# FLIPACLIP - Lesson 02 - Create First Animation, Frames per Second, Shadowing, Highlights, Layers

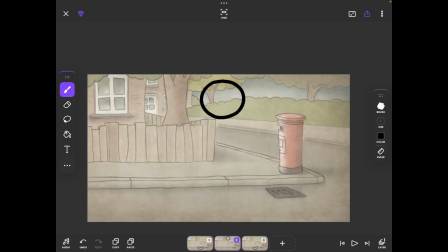4:09 We already drawn some key poses, and now we are going to make our animation longer and more smooth.
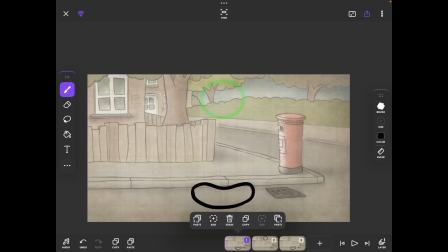4:16 So we are going to add another frame here in the middle, and since we've squashed it here and it's anticipating our movement, now the ball needs to, stretch in the air. So we're gonna make it a little longer, like this. Perfect.
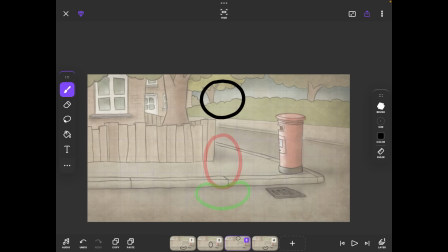4:34 Now the ball has reached its peak position, and now it's gonna go back down. So we add another frame, and the ball will, be longer while it falls because of the gravity.
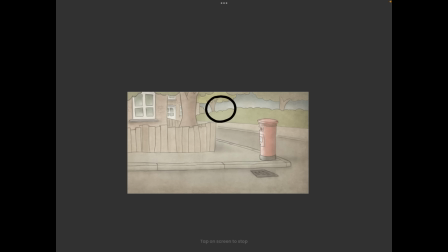4:48 And let's see our effect. And as you can see here, it's very much different.
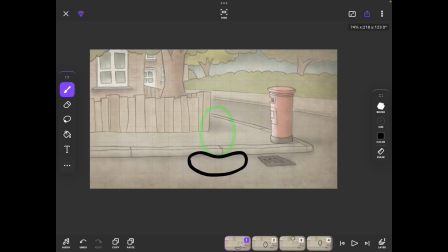4:54 Now it looks like something very animated, very cartoony. And now we are going to keep adding in-betweens. It's just a matter of adding in-betweens now. We are going to add yet another frame and
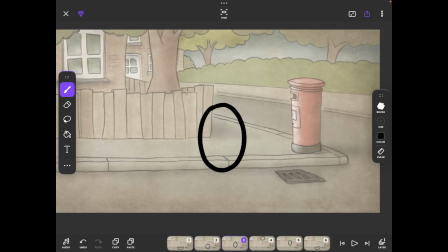5:11 see that we are going to draw something that's in the middle of the frames that we already have,
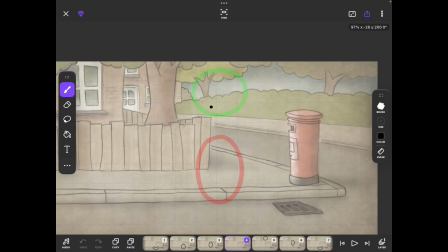5:19 so that the transition won't be as harsh as it is now. All right, let's add another frame,
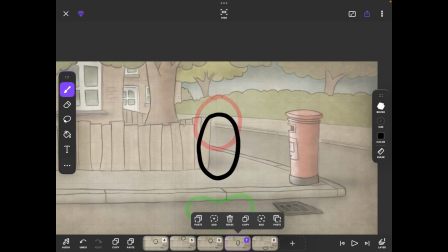5:30 so it's gonna be more gradual, and add another.
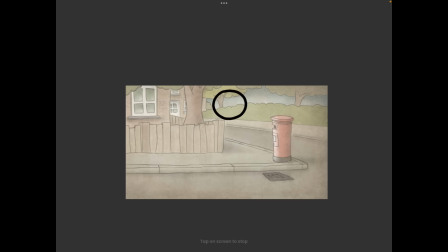5:38 Perfect. Now let's see. And as we can see here, we have a little ball. This is definitely a good animation for now. We could add more in-betweens actually, so that's exactly what we are going to do here.